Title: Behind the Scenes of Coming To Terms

Hello, I'm Josh Mott, and today we're on the set of my short film, Coming to Terms. I'm here to show you some of the behind-the-scenes look at everything that's going on and how we made this possible, especially one key shot. This shot is the over-the-shoulder shot of Jacoby, our main interrogator, talking to our prisoner, Alex, over here.
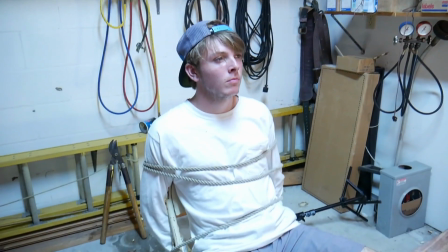(0:20)
He's pulling up the role very nicely for us.
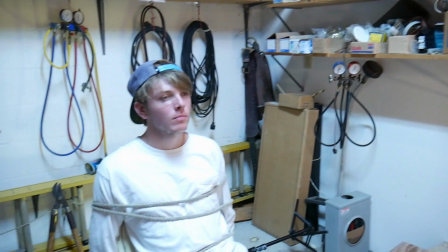(0:23)
So we have a couple lights here, and what we're going to use those to do is kind of paint an interesting picture on Alex's face to show the kind of trauma that he's in and how that's happening.
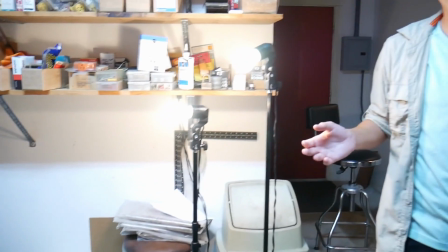(0:32)
And mainly the way that we're going to do that is by creating a lot of contrast.
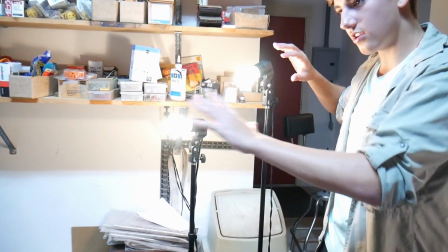(0:35)
Now the main idea is that these lights, the different ones that we're using, all aren't too different.
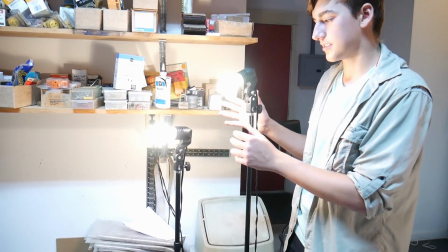(0:41)
We have two of these normal incandescent bulbs that are set to a daylight warm temperature.
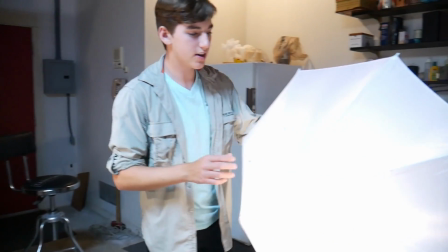(0:48)
Then we have another one over here hid behind a diffuse umbrella.
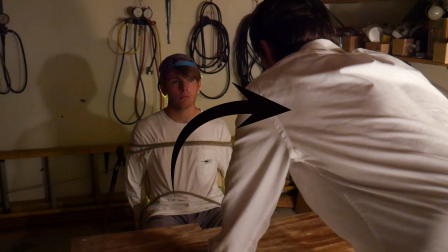(0:51)
This is the main key light for our over-the-shoulder shot of our original actor's background of the interrogator.
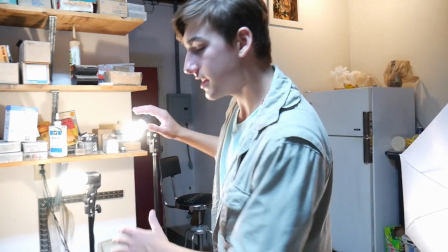(0:57)
So he's being hit right here just so it's not completely dark. These are mainly serving as a key light to light up our Alex's face.
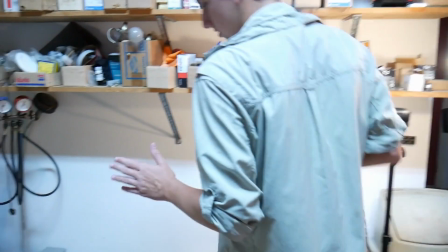(1:04)
And the next other thing that we have, which is kind of an interesting idea, is having this little LED panel back here.
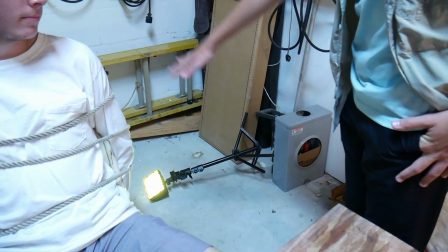(1:12)
Now it's on its side because we wanted to get a nice wide spread that would give a halo on Alex's
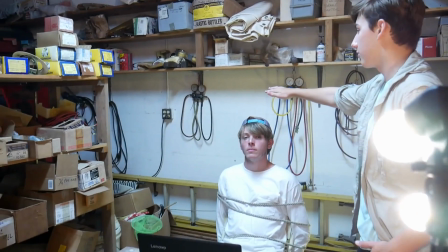(1:17)
head and also prevent this really bad shadow we were getting on the wall with both of these lights coming that way.
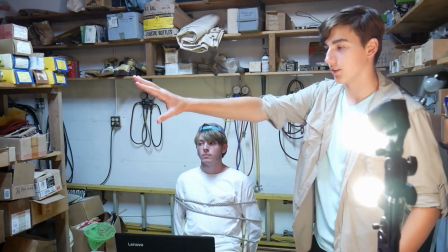(1:23)
We could have moved another light there, but with all the camera and some of the little set design that we've been having, it would have been really hard to fit that there.
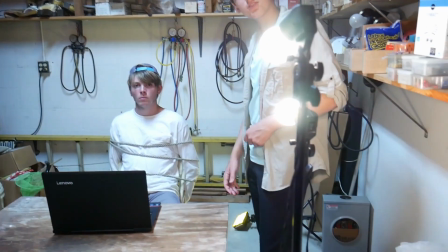(1:30)
So instead, we just thought we'd go with this, and it actually came up with a pretty nice shot overall.
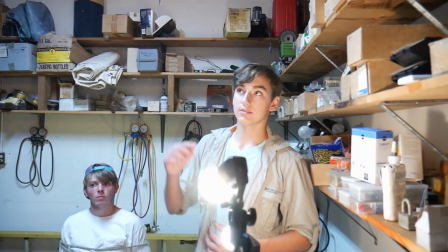(1:35)
So I'm pretty happy with how this looks, and what we're gonna do is I'm gonna turn off this big overhead light that doesn't really fit the scene,
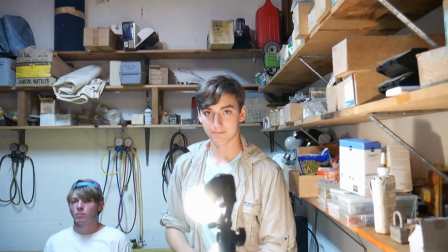(1:42)
and we're gonna get a look at what it looks like from the camera's perspective. Alright, so this is what it looks like without that big overhead light on.
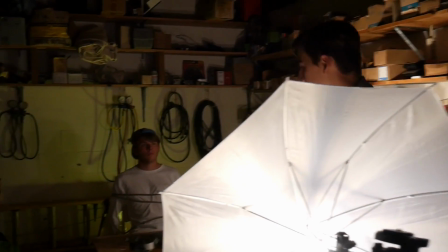(1:50)
And now what we're going to do is just see the kind of interesting light this casts on our subject's face.
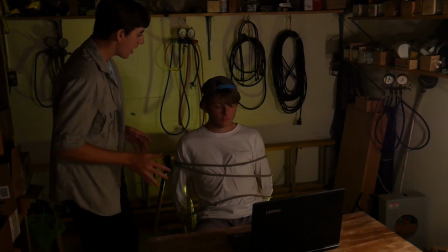(1:55)
So the ropes and everything are lit up nicely, along with the computer. But what I think is really interesting is just the way that it defines his face.
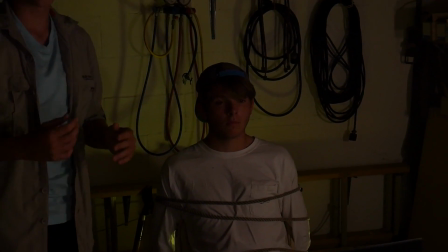(2:03)
You can see by the sweat on his face that you can see with the reflections on the light. This is a very intense scene, and a lot of things are happening to him emotionally and physically.
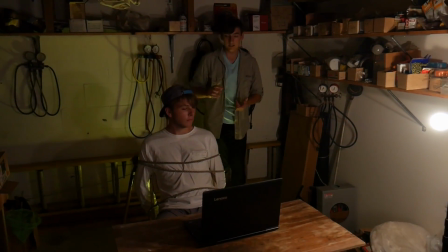(2:12)
Now, the other interesting idea is just that this light, addition to the halo, you can also see the cold green and purple contrast.
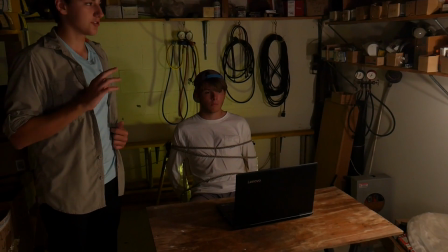(2:21)
It's very subtle. It's something that you'll pick up, even if your eye doesn't consciously notice, you'll see that little bit of contrast, and that will add to the mood of the scene.
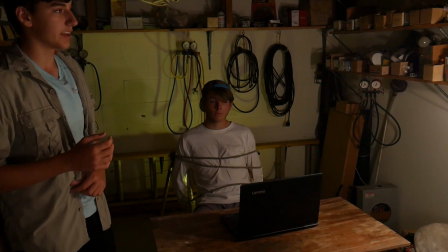(2:29)
And that's really what we've been using the lighting for, is not just to light everything,
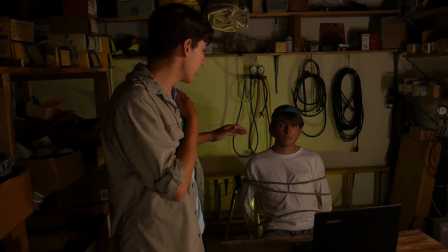(2:32)
but just to kind of give an idea about where to focus your eyes and what it should look like to the viewer.
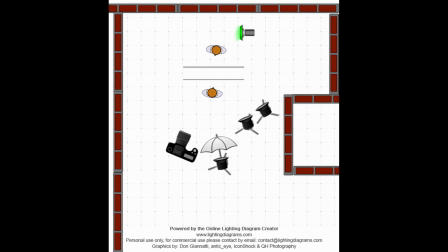(2:38)
So as you can see here, this is the top-down plan of what our lighting setup looked like. In this location, you can see the two actors as well as the four lights, two of them being the key lights for our main subject, one being fill light for our foreground subject, and the last one being that sort of greenish tinted LED panel that lit up the sidewall and gave a halo
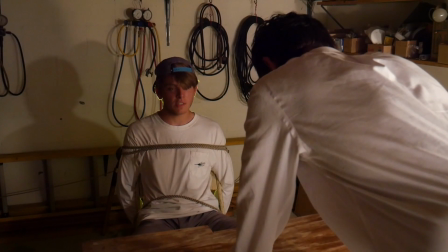(2:57)
over our actor. We also worked to use our lighting to make it easier to color correct in post.
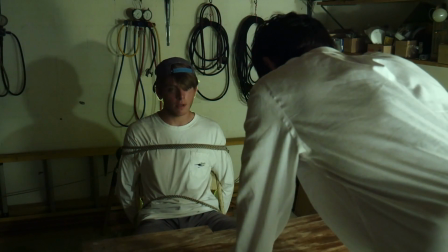(3:01)
I wanted a very desaturated, ugly green color scheme since it matched the mood of the short well, and the use of different tinted bulbs enabled me to create this look with ease. So thank you guys for watching this behind the scenes look at how we made some of these shots possible. I hope that you've enjoyed it and our film. Have a nice day, everybody. Bye. Perfect.